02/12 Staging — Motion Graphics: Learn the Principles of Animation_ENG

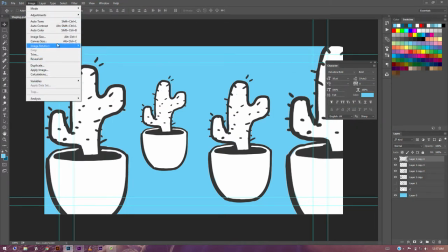you can do this in any motion design you can play with depth in
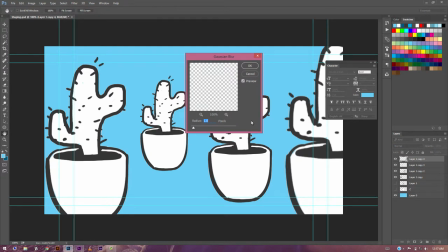the Z depth and use like like in a DSLR camera that you have you know if you focus on one object the the closer object to the lens and the object which is far behind is blurred and the focus
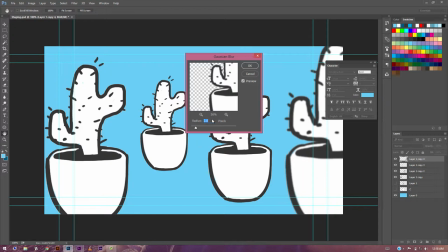is set on your your particular subject so that it is clear where you want to focus your audience's eyes on so here we have a
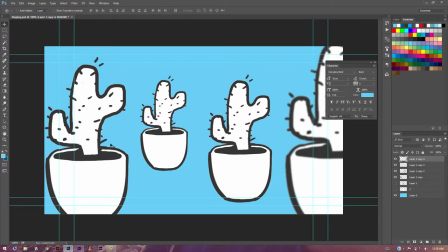blur it a little bit because it's too close to the camera and maybe this
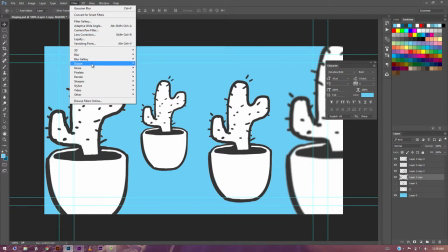one we can do the you can do the same
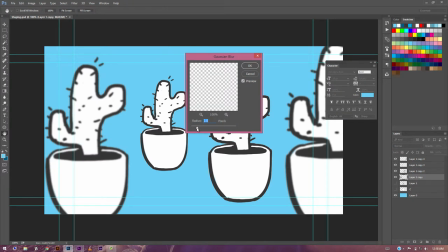but not that much as it is a little farther away all
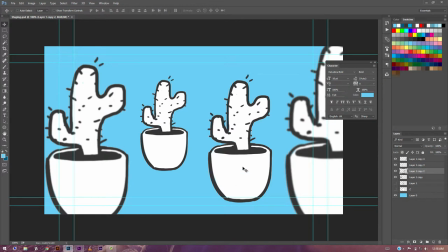right now if even without doing anything i can i can say that this this part is my main subject because if you just close your eyes and open them the first thing you'll see is is this part but not this one
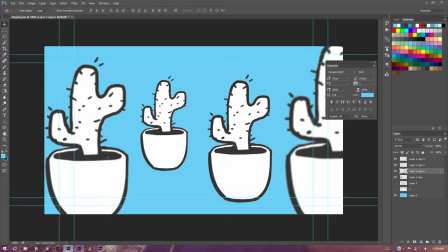even though it is closer to the camera and even not this one and this is just because it's not placed very well and it's not very well composed all right so let me just exaggerate this effect a little more and
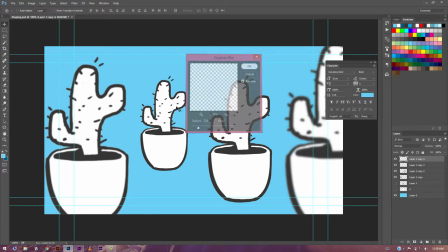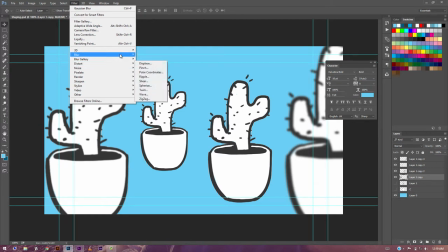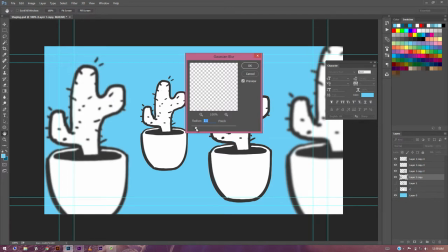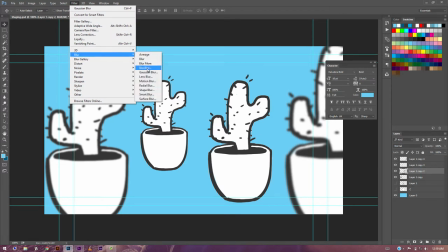let's have a little bit of blur to
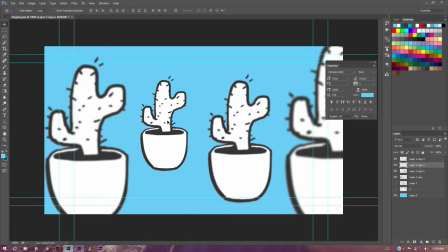this one you can also play with color you know if your scene is having a fixed palette if it's some some blue tint and everything is in that shade you can have a little bit of contrast with your subject like
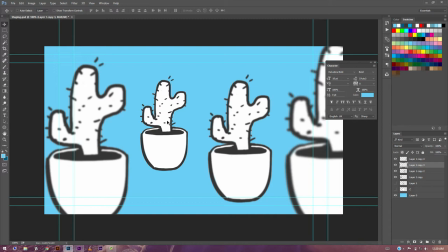in a film when you see a crowd is moving and you know a crowd scene in maybe a new new york city and your character is in that crowd so how do you show it so maybe if everyone is
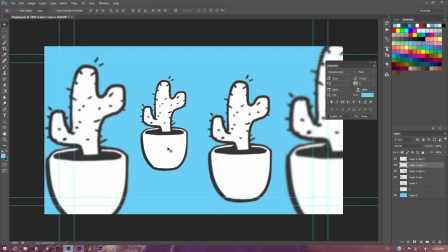gray and black and corporate your character can be wearing something yellow so even though your camera is not really on your main character on your subject but the audience will definitely the audience will just see
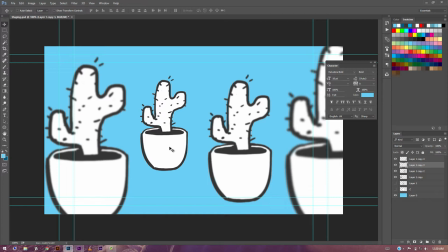that one character the focus of the audience will go to that character okay so that's that's how you can stage your characters in your frame or the objects in your frame so always remember you can play with depth color maybe lighting okay let's
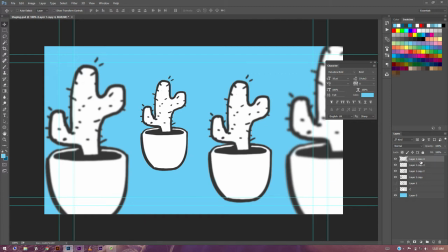see if we can play with lighting a little bit to enhance our staging I'll
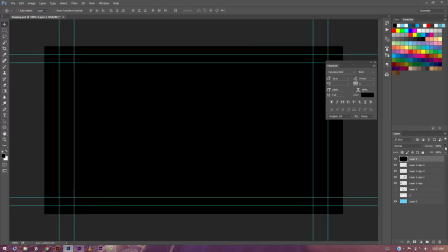just do a simple trick here okay
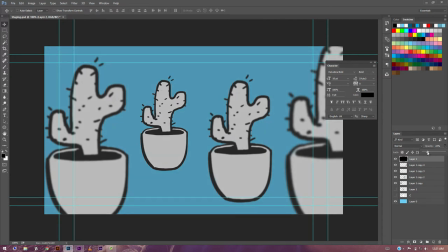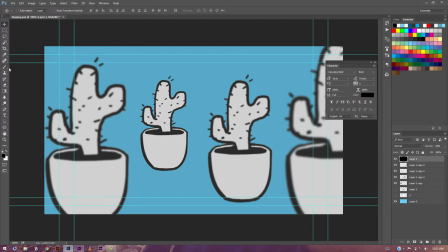and I'll just simply take an eraser a really soft one and